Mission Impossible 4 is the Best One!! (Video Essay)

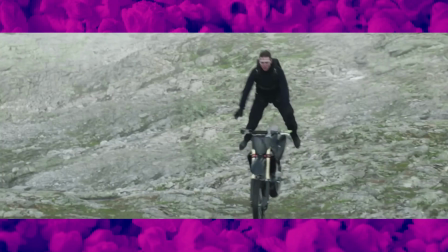Tom Cruise, the man famous for some of the biggest stunts ever put to film.
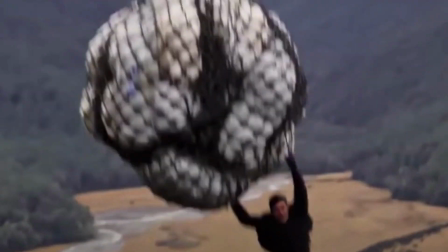Some examples of these include the time he jumped off a building, the time he did this thing, the time he flew a plane, the time he flew a plane from the outside.
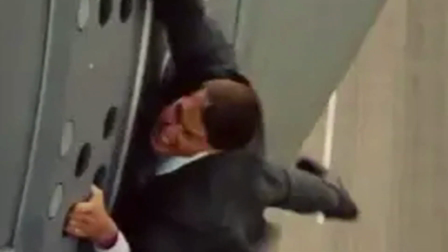What are you doing out there Mr. Cruise? You're supposed to be in the plane, not outside of it. But Tom Cruise's most magical stunt is of course, magic.
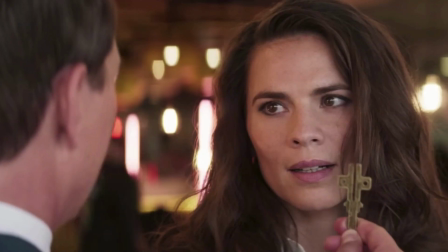Just look how smooth that was. The first time I watched that, I thought it was some kind of CGI. It was that good.
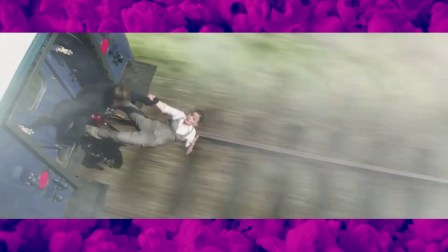The new Mission Impossible is coming out this year and it made me take a look back at the previous installments.
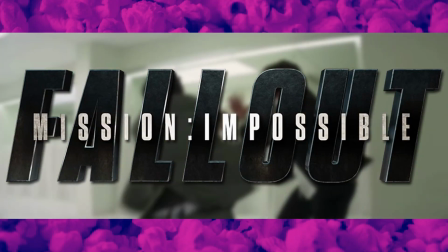When I first watched these movies, I always had Fallout as my number one. But you know what? That has changed.
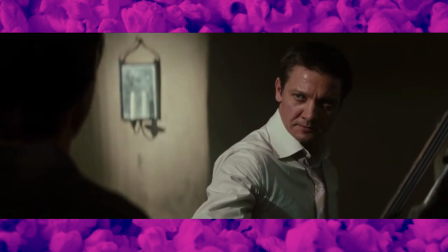That's right. After further evaluation, Mission Impossible Ghost Protocol is, in my opinion, the best Mission Impossible movie.
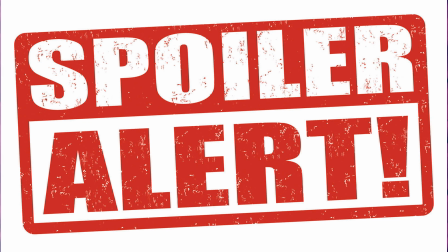And here's why. Spoilers to those who haven't seen a movie that came out when phones looked like this.
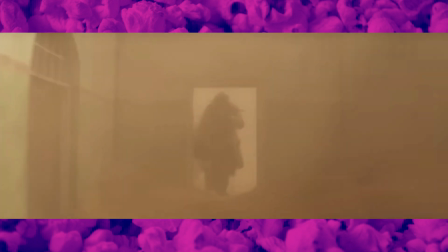The greatest quality the Mission Impossible movies have, story-wise, is their ability to improvise.
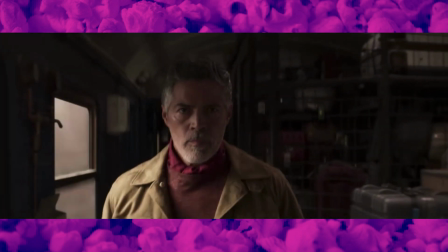We see Tom Cruise and the gang always thinking quickly on their feet during these missions. When something isn't as it seems to be, and our characters have to deal with that, it's very exciting.
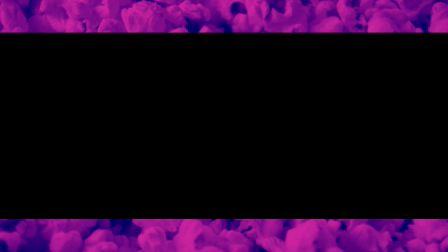I firmly believe that Ghost Protocol is the most effective at putting these characters in these positions.
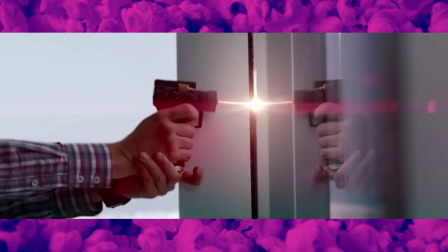Gadgets are a big staple in Mission Impossible movies, and the team is often relying on them.
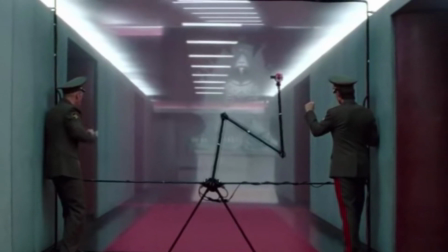What happens in Ghost Protocol? All the gadgets malfunction. I seriously can't think of a single time a gadget in this movie works.
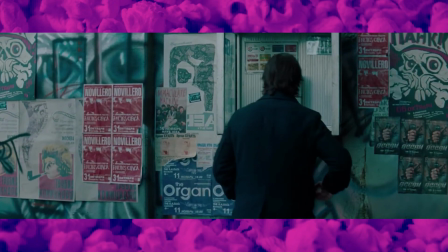They foreshadow this in one of the first scenes of the movie when the famous self-destruct thing doesn't work.
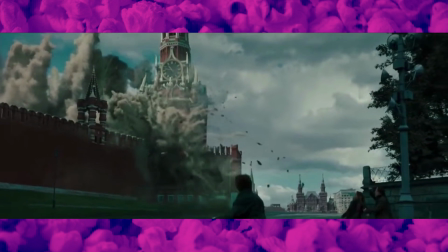The purpose of having these tech malfunctions is to force these characters to work as a team to create a different solution to the problem It's
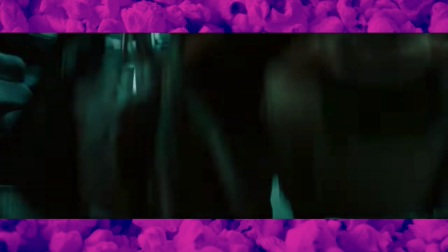just so much fun to watch I love the fact that this movie doesn't portray these people as superheroes also They are really skilled But they're just a bunch
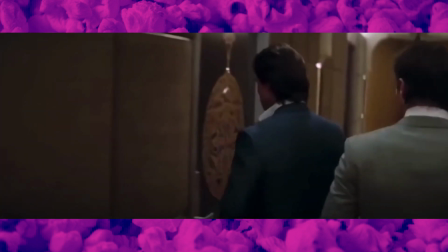of guys and girls trying to achieve a really tough challenge a tiny moment that perfectly Encapsulates this is when Tom Cruise
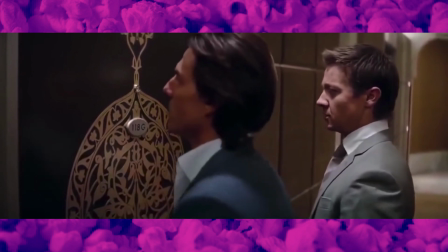forgets that he is wearing the goggles when he is about to go into the meeting It's only a few seconds but it's so perfect at showing that these are just humans that are barely making this plane work by the skin of their teeth. Okay, I think it's time to address the Burj Khalifa in the room.
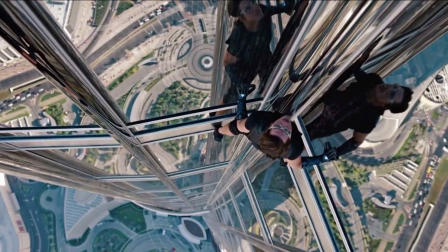This is far and away Tom Cruise's most impressive stunt, in my opinion. Outside of the magic, of course.
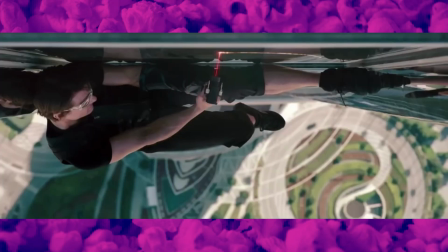It may not be the most dangerous stunt he's ever done, but it certainly feels like it. The main reason why I love this stunt so much is because they incorporate it so well into the narrative.
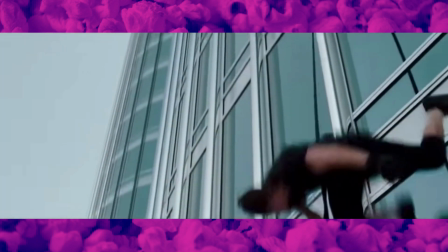And come on, they took out multiple windows of the Burj Khalifa and had cranes sticking out all over the place to film him.
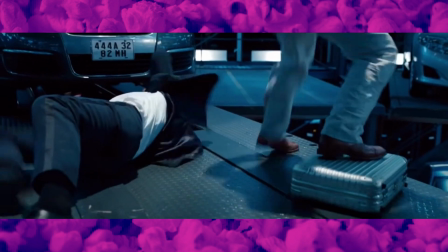You just have to respect how difficult it must have been to film it. I would also like to discuss how different this movie feels compared to the other Mission Impossible movies.
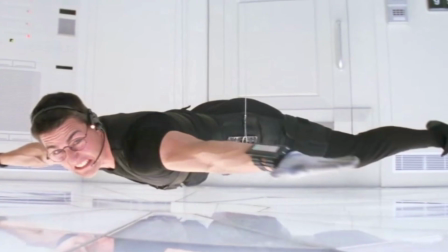It's basically three big missions weaved into a narrative. And the missions are the best part of these movies anyway, so nobody's complaining.
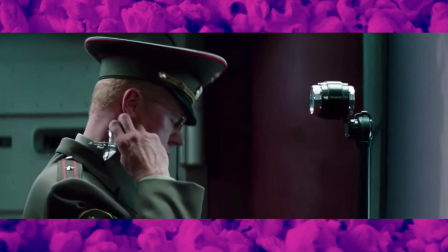Outside of the Burj Khalifa scene, we get the wonderful Kremlin break-in. The whole scene with the projector thingy is so well done.
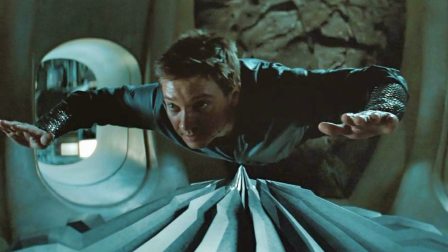It was both funny and intense. And the third mission is very interesting because it switches things up and puts Jeremy Renner's character in the dangerous position instead of Tom.
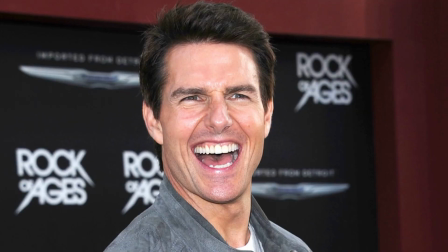That's right, me and Tom Cruise are on a first name basis. So we get some funny moments out of that.
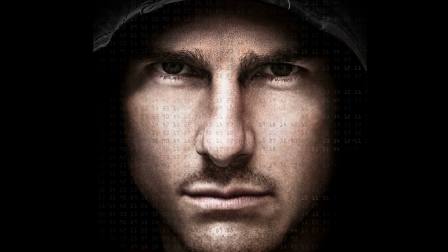This movie doesn't have as much action as the other Mission Impossible movies, and yet it's still as entertaining and suspenseful.
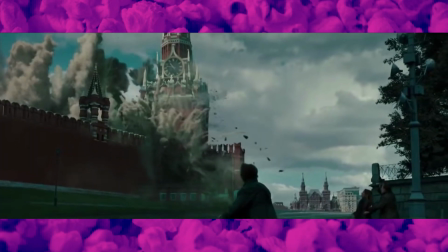I love this movie, and you should absolutely give it a watch. And if you have seen it, give it another watch.
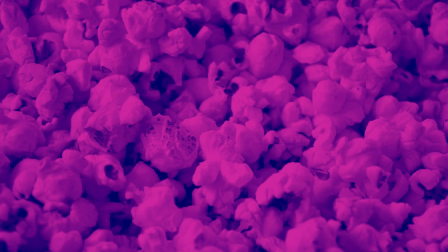There's nothing wrong with watching a movie more than once. Thank you so much for watching. Don't forget to like, subscribe, and share. This isn't CGI, right? No, it can't be that silly. Right?